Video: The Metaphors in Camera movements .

Hello all, this is Raghu from the Department of Visual Communication. And in this video, we're gonna see about various camera movements which makes your frame look good.
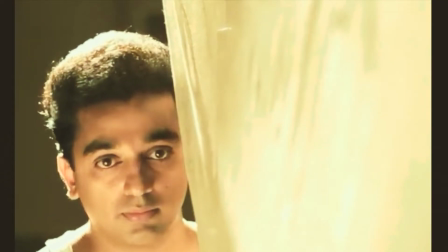The first thing is static. Static is generally placing your camera somewhere and there is no movement from the camera. Say there is no movement from the camera, which means there is no primary movement. Instead, you will be having lots of secondary movement.
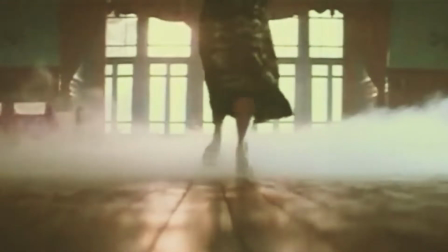First, primary movement is something where your camera moves, and secondary movement is something where your subject moves.
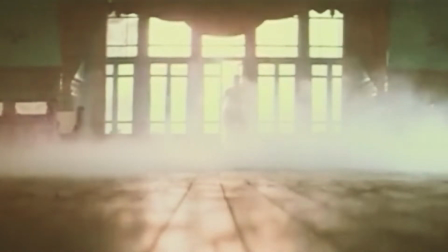And in this particular static scenes or static shots, your camera will be placed somewhere and your subject will do a lot of action. The subject will move from left to right or right to left. They may drive, they may fight, they may sing, but the camera will be still.
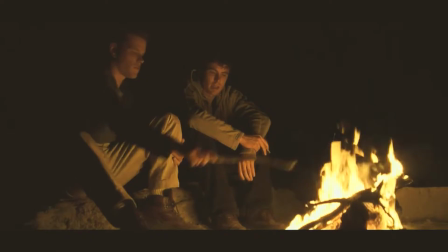The use of this particular static shot is that the subject can enact whatever it wants and the camera will focus on the subject and people can easily connect to the subject's action or emotion.
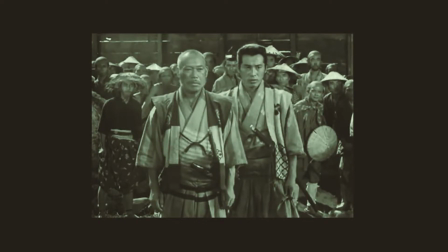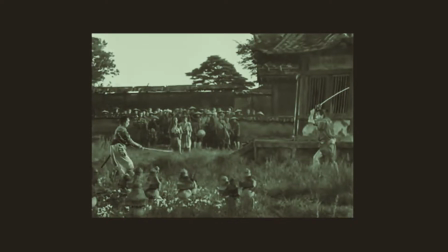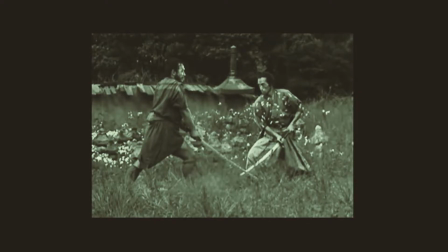The next camera movement is tilt. Tilt is something which is used to show the muscularity of the character, like the superlative of the character.
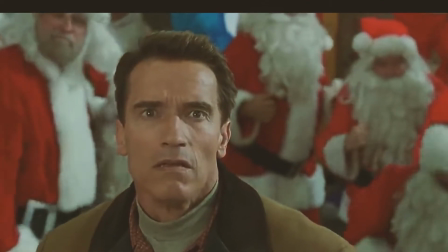Say a powerful subject is there and submissive subject is down there,
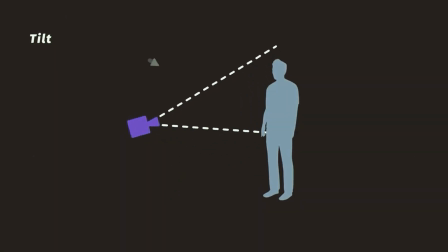and this camera will go from low angle like this to this, will show that the subject which we are showing is powerful. Or else the camera will be like from this to this, we can show that the subject is submissive.
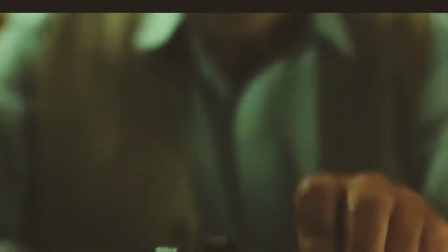Tilt is usually done to establish the background also. Say if a subject is focused in the frame and I just wanted to show the background,
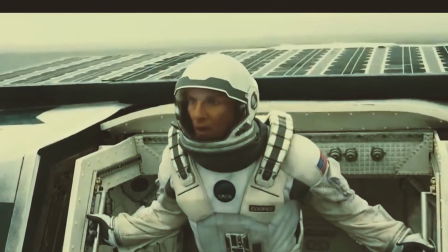I just show the subject like this and then tilt the camera from low to up.
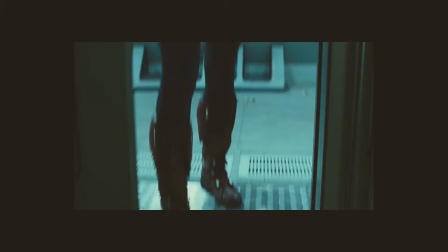As simple as that.
Time to go.
Next, pan. Pan is exactly the same what tilt does, but instead of moving the camera vertically,
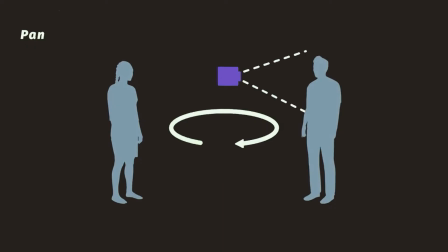move the camera from left to right or right to left.
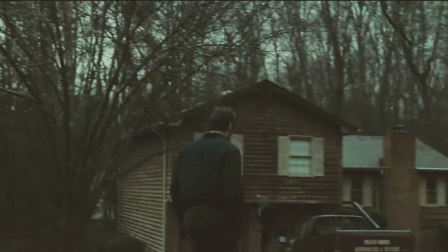Here, your camera will establish where the subject goes or where the subject is coming from.
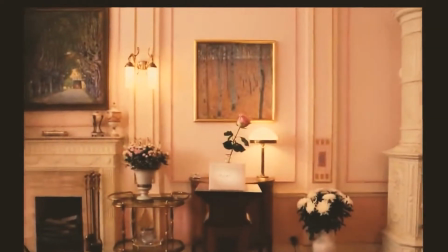Pan is usually done in this way to just establish the subject's activity or subject's movement.
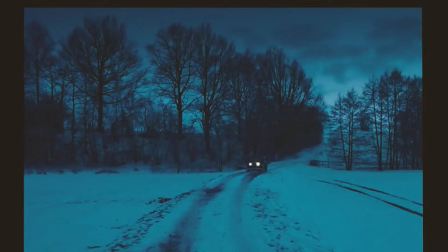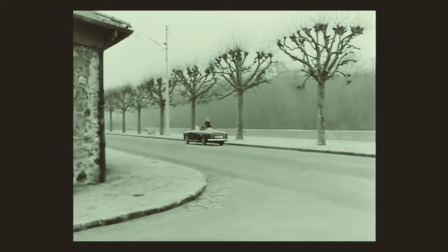And in this pan, there's a subcategory called whip pan.
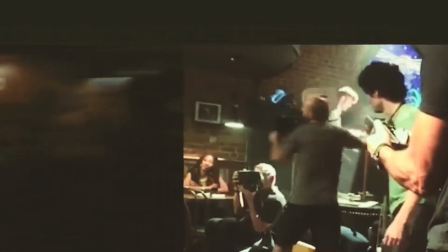Whip pan is done exactly the same way what pan does, but here the camera will be in like way faster than normal pan. For example, I'm just showing here, and I want to show someone who's knocking the door. I'll place the camera here and I do a whip. That's called the whip pan. There's a lot of example for whip pan in movies. Like they'll be just panning the camera like this and this.
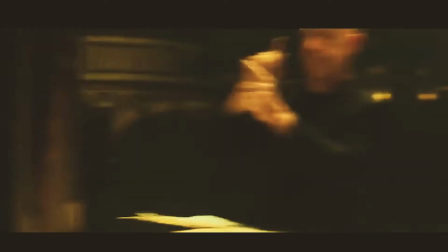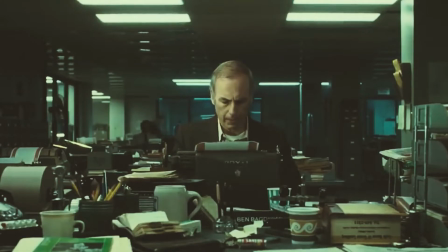The next camera movement is push-in. Push-in is simply attained by putting a camera somewhere and moving it slowly towards the subject.
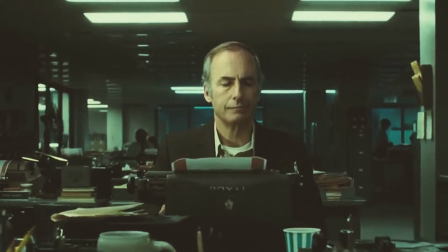And here we can show a lot of facial expression of subject. Say I'm just placing the camera from the mid and pushing it slowly towards the subject and showing the close. There the subject can be established in a better way and we can just see and observe the expression of the subject. And the push-in shot is usually done in many emotional scenes because it can easily convey what the subject is about to say and it also can express what the subject has inside his heart.